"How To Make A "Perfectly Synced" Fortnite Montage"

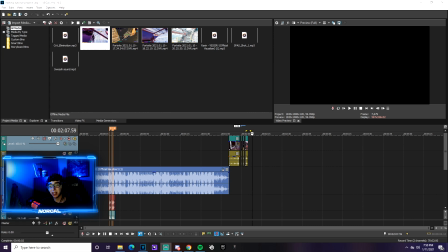Okay, so now that I got all my clips imported and trimmed, the first thing I like to do is turn the gain down on this as well to about -10. This helps so that it's not too loud and that the pump sound effect still overrides the actual pump in the clip.
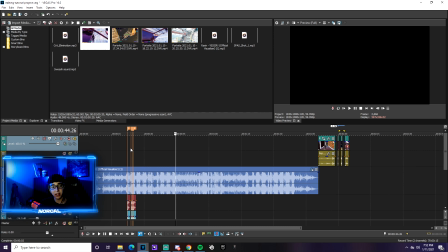I'm actually going to edit the last 3 clips first, as the first one has a lot of effects on it and it's going to take some more time, and this is more of the general perfectly synced montage part. Okay, so what you want to do is you want to drag the trimmed clips over to the left where your beats are, depending on how many clips and markers you have.
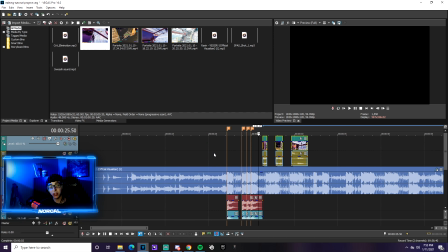You're going to determine which clip you want on each marker.
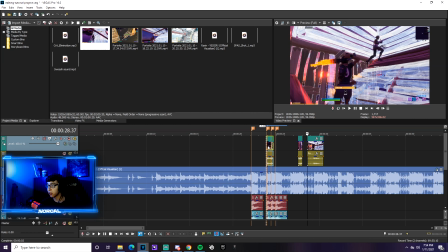Now that I determined which clips I want in what order, I'm going to start dragging them onto the markers and figure out where to line them up.
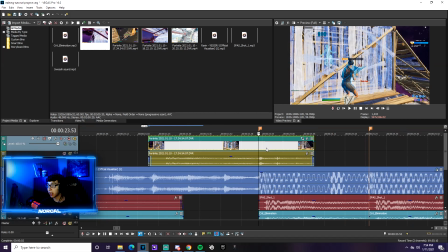So the main thing about lining them up is I like to drag it until you see the pump being fired.
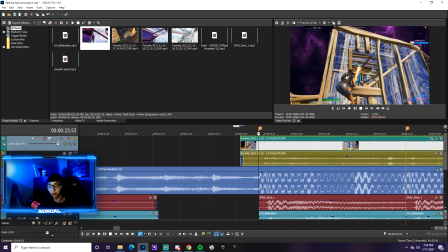So you want to just keep dragging until you see that right there where the pump is being shot. Once you line it up to where the pump is starting to be shot,
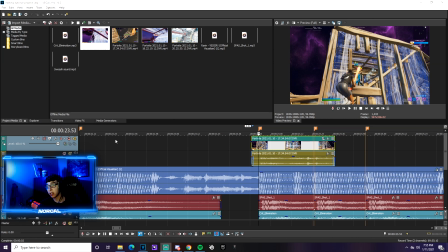I usually like to go about 0.20 seconds. You can see this clock right here, about 0.20 seconds over the clip and stop it there.
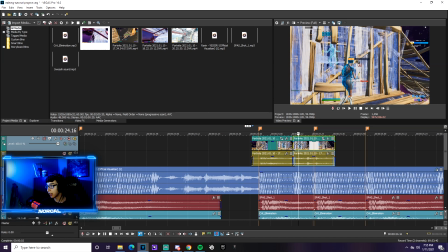To go about 0.20 like that, and then just delete the rest. So I'm not going to mess with the beginning of the clip.
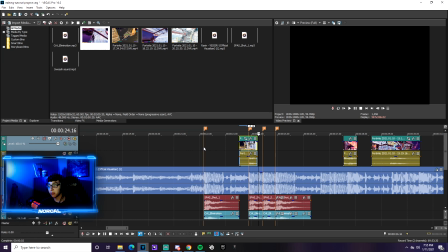I might drag it out just a little bit, but I want to leave some room for this clip just so that we make sure we have enough space. All right, so what you're going to do from here is you're going to take your next clip and you're going to try to line it up with the first pump shot as well.
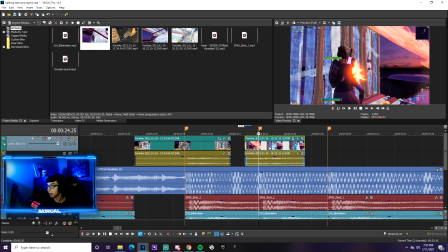So obviously you can see me right there shoot my shotgun.
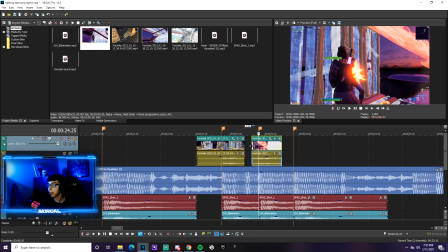You would just, it's always good to double check to make sure it's on with the shot, and then you're going to drag it back to where the last clip was, and then again you're going to count 0.20 over and trim it there.
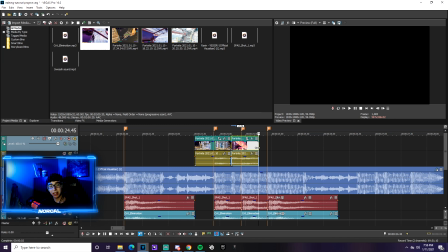So the reason why I like trimming it about 0.20 seconds after the clip is because it keeps it consistent throughout the whole montage, and it's not all different levels and lengths of clips, and makes it look a little bit more clean in my opinion.
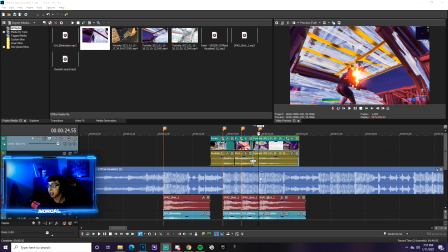Okay, so one thing I do like to do is if there's a big break in between each beat, as you can see there's a beat right here and a beat right here, I like to do 0.30 seconds instead of 0.20 seconds because it kind of stops the short amount of beats in that
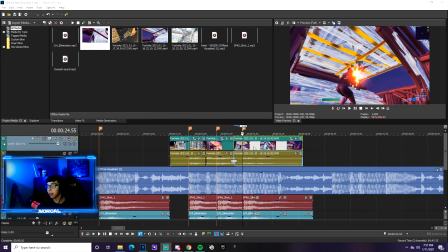section and moves on to a different section. So as you can see, it's at 0.55, so we'll go to 0.25, which is right here, and then we'll just stop it there.
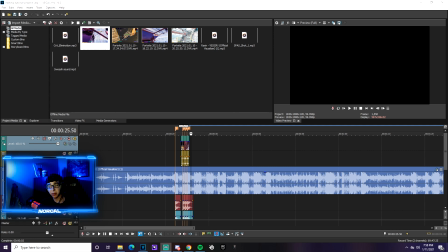So that's the general idea for the shorter clips of the perfectly synced montages that I like to do. Obviously I use that a lot throughout all my videos, but now we're going to work on the first clip with some of the effects as you guys have been seeing in my recent montages.
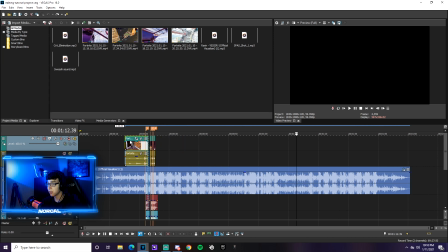Alright, so obviously the first thing you're going to want to do is you're going to want to drag your clip and line it up with the beat.
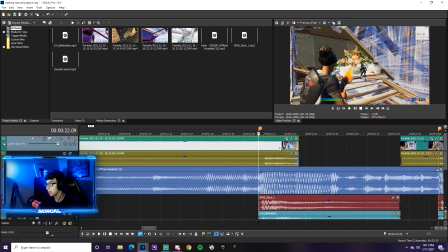Just like I said before, you want to try to grab that first pump shot, which is right there, and line that up with the beat.
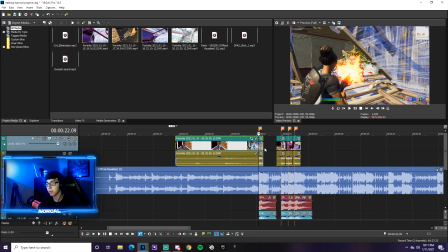And for a long beat drop, I like to extend it longer than 20 or 30. I usually do about 0.40 or 0.50.
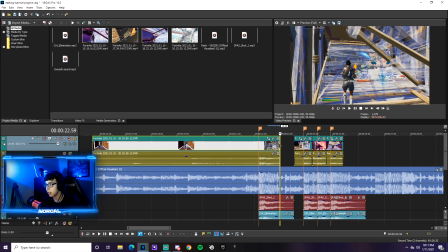So we're going to go to 0.59, which is right there. So now that we got it at 0.59, we can actually drag the last clip back too.
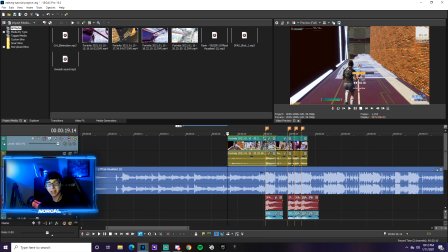So now we got all clips lined up and we can work from here. All right, so I'm going to play the clips with no effects or editing at all, just so you guys can get a sense of what it looks like.
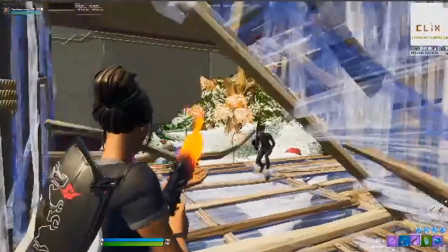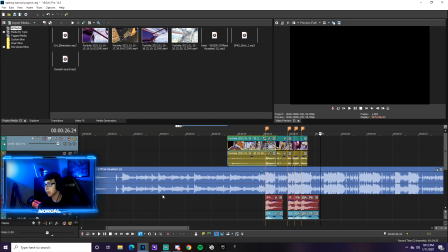Alright, so obviously it's nothing crazy, but it is the perfectly synced. You can see that the shotgun clips are on beat, and that's the main part of it. But now we're going to add some effects to that first clip, which will hopefully make the montage look better.
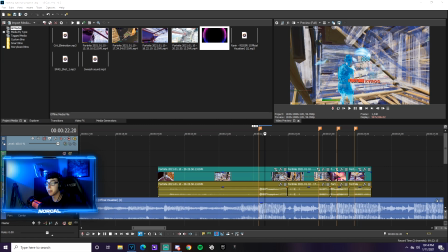Okay, so the main thing that I like to do on big beat drops that helps make the video stand out, in my opinion, is add this shockwave effect.
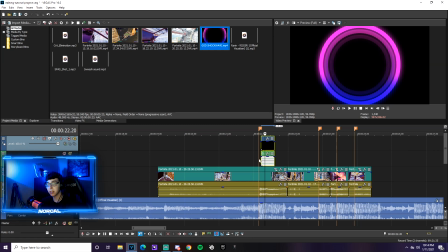I'm going to link this down with the Google Drive as well, but it's a big thing to like just kind of make the clip pop a little bit and satisfying.
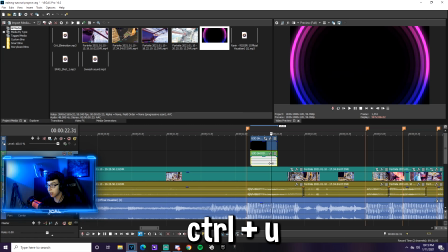So the first thing you want to do is you're going to obviously drag it in, and I like to disconnect the audio and get rid of that, and you can kind of just mess around with it.
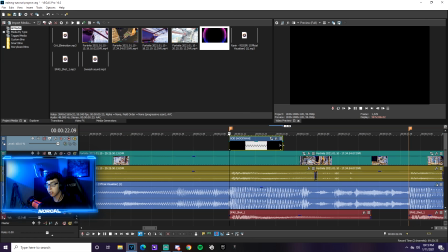I put it on the marker like this. You can drag it to the right to make it longer, or drag it to the left to make it quicker. All right, so what you're going to want to do is you want to click over here on these three bars, and you're going to want to go to edit visible button set, and then I like to press show all, which shows all these buttons here. Once you get to here, you click on this A and you go down to screen.
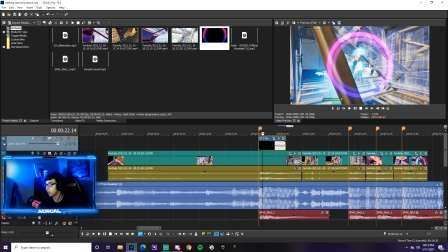This will help make it so that the shockwave effect is only shown and not a black screen behind it.
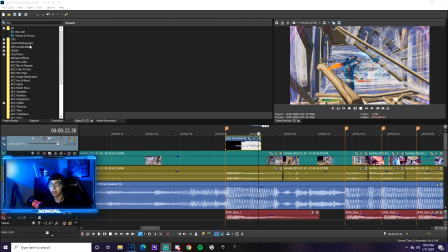Alright, so the one effect that you're going to want to add to the shockwave, which I enjoy a lot, obviously you don't need to, but this is where the BCC plugin pack comes in.
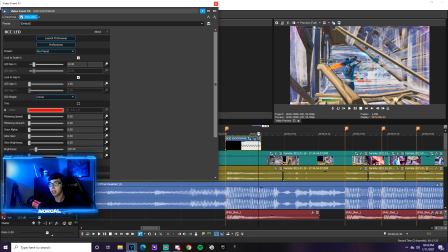You're going to want to grab the LED and drag it on top. And usually you want to keep it within the 13 to 15 range. I'm probably going to try 13 on this one, as I think 13 looks good. But what this does, it adds like this LED effect to the shockwave, which makes it look a lot cleaner.